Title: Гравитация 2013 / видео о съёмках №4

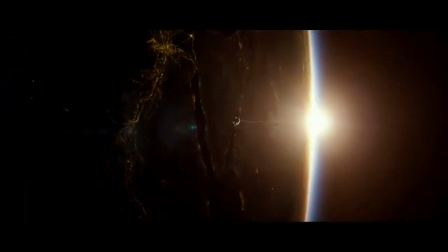5s Beautiful, don't you think? What? The sunrise.
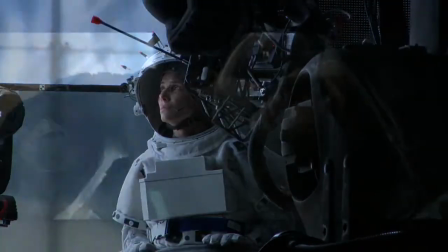19s
We wanted to do a film about adversities. It's, I think, a story about what makes us try, when there's nothing left to try for.
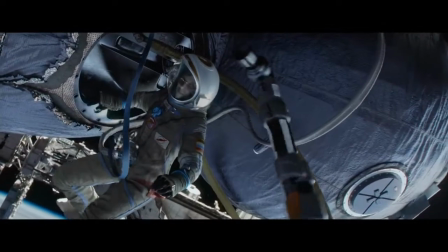29s
All the adversities are just nothing but a metaphor for the adversities that we all have in our everyday life.
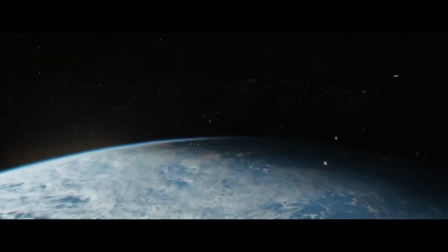37s
Through the journey that Ryan goes on, she ultimately makes the decision to choose life.
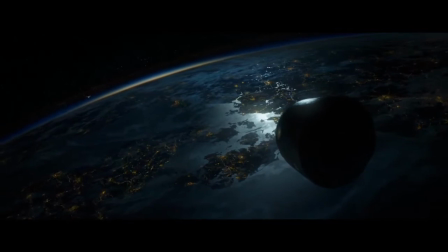44s
In the writing process, we knew that we wanted to express the themes not in a rhetoric way, but through visual metaphors.
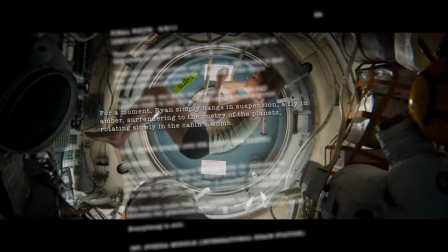52s
The possibility of rebirth as an outcome of adversities.
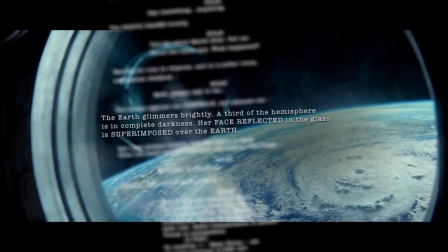60s
And earth as a constant presence, reminding us of where we come from, and where human connection is.
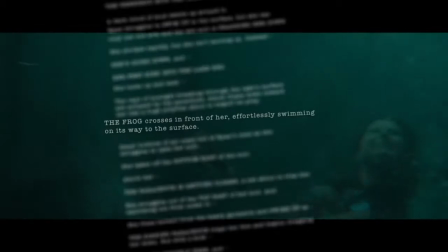68s
Where life is.
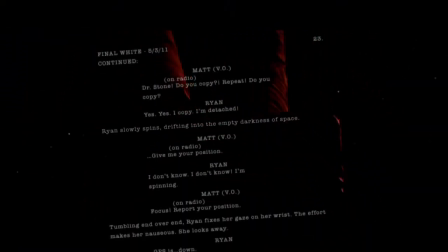72s
we imagine this image of an astronaut floating into the void it is metaphorically relevant to how part of life is trying to fight the inertia of where you're drifting the first reason you ever want to make a film is that the script is very good and the director is very good I love
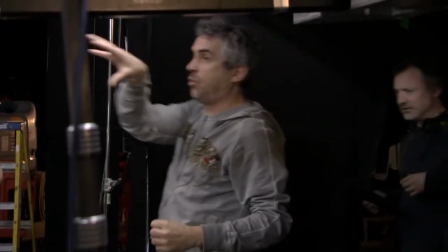89s
the screenplay and I think that Alfonso is one of the most talented directors in the game
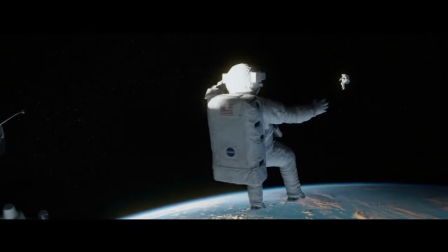94s
when you're writing you're not thinking how you're going to make it happen I have to say that I I thought it was going to be much simpler.
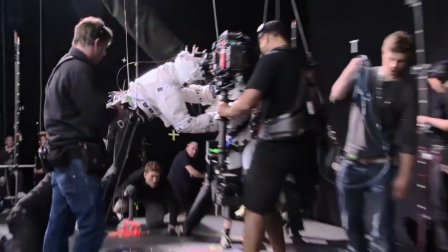101s
It was not until early on that we realized that we will need to create something new.
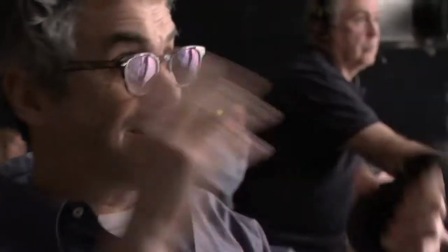107s Cut. Very good.
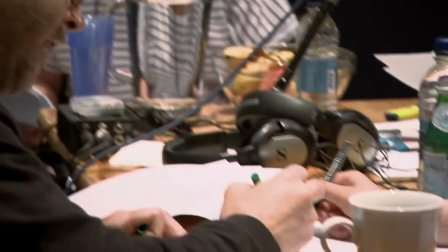111s
When Konas and I finished the screenplay, the first person I sent the screenplay to was Emanuel Lubezki, the cinematographer.
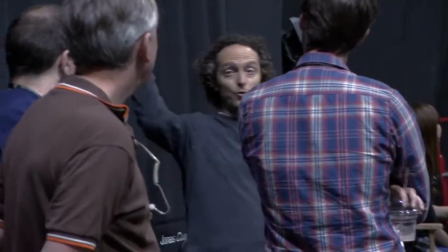118s
One of the things I love about the cinematography is it never feels precious.
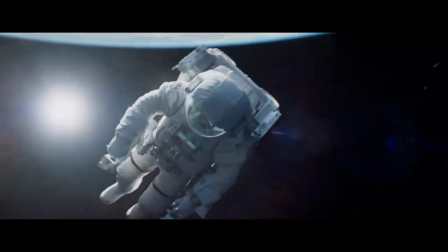123s
There's real naturalism. There are flares and there are mistakes, as it were, but no mistakes, it's all creative.
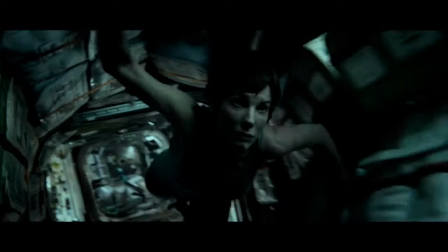134s
Alfonso has designed it around these extremely long shots, these very fluid 12-minute, 5-minute or 3-minute long shots.
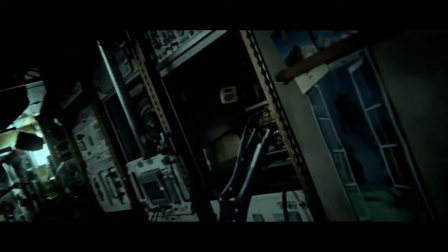143s
It took a while to work out the best technique to do it.
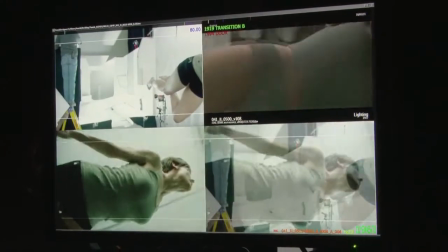147s
Tim and Chivo developed this technology in which the actors are inside a cube of light.
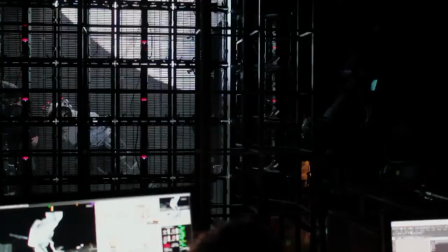154s
The three main elements of the lightbox are the robot moving the camera, the lightbox moving the lights, and the tilt rig moving the actor.
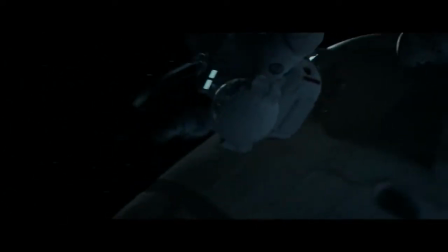162s
If what we're trying to simulate is Ryan tumbling into the shuttle, we tilt Sandra backwards and forwards to help it.
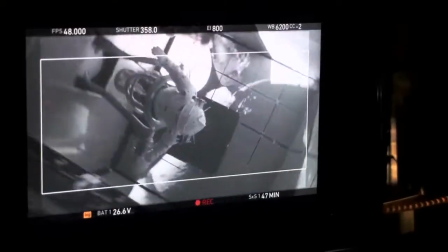170s
And at the same time, all the lights are spinning around in sync with this complicated motion.
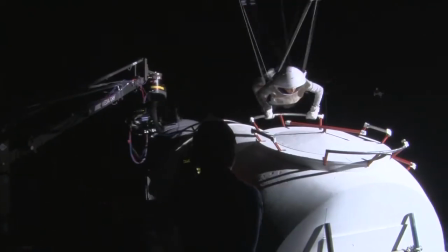176s
It was literally like these rigs had your life in their hands. If something broke, I had nothing to hold on to.
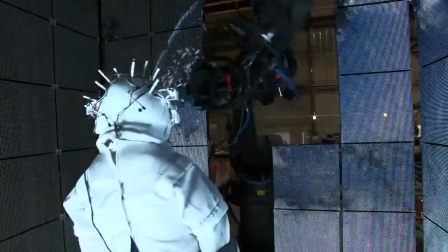182s
Some camera came crashing through my face. Nothing I could do, you just say goodbye.
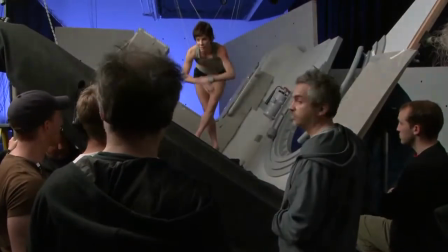185s
Sandra has this dancer background, so she took this approach of prepping herself for a very complicated choreography.
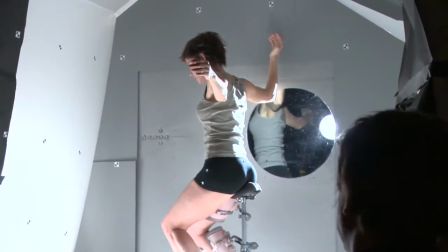194s
She trained like crazy for five months so that she could work with those rigs without conveying the tension of the rigs. So the moment of the performance is just pure expression.
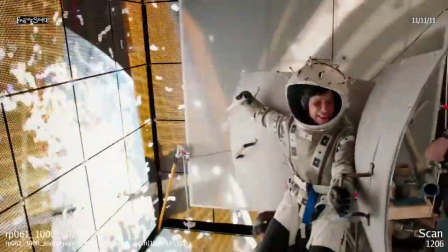207s
Whether it was the cage or whatever rigging system they had, you just embraced the pain,
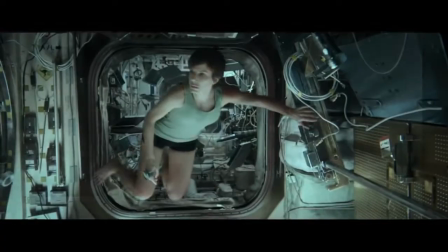213s
because these were all unique creations of brilliant people who had to think of something that doesn't exist in order to make a movie Alfonso was told couldn't be done.
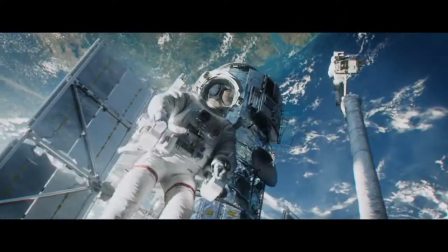221s Explorer, do you copy? Explorer, permission to retrieve Dr. Stone?
The technology was never the motivation for making the film.
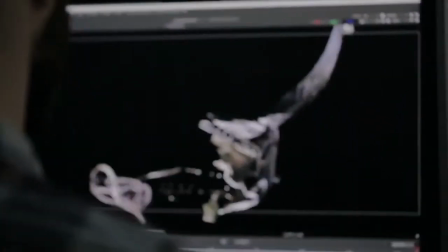230s
We wanted to tell a story, and it was about developing the technology that was the only way that this story could be told.
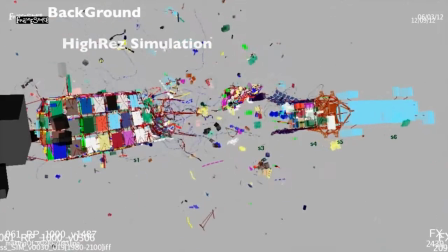238s
This film has raised the bar for the world of visual effects and CG, and animation.
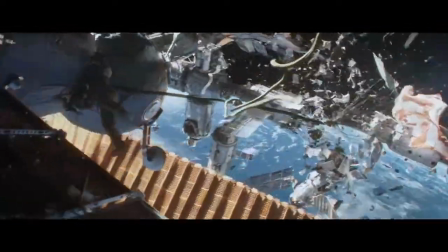246s
The visual approach of the film, the camera is always moving. There's no up, and there's no down, there's no right, there's no left.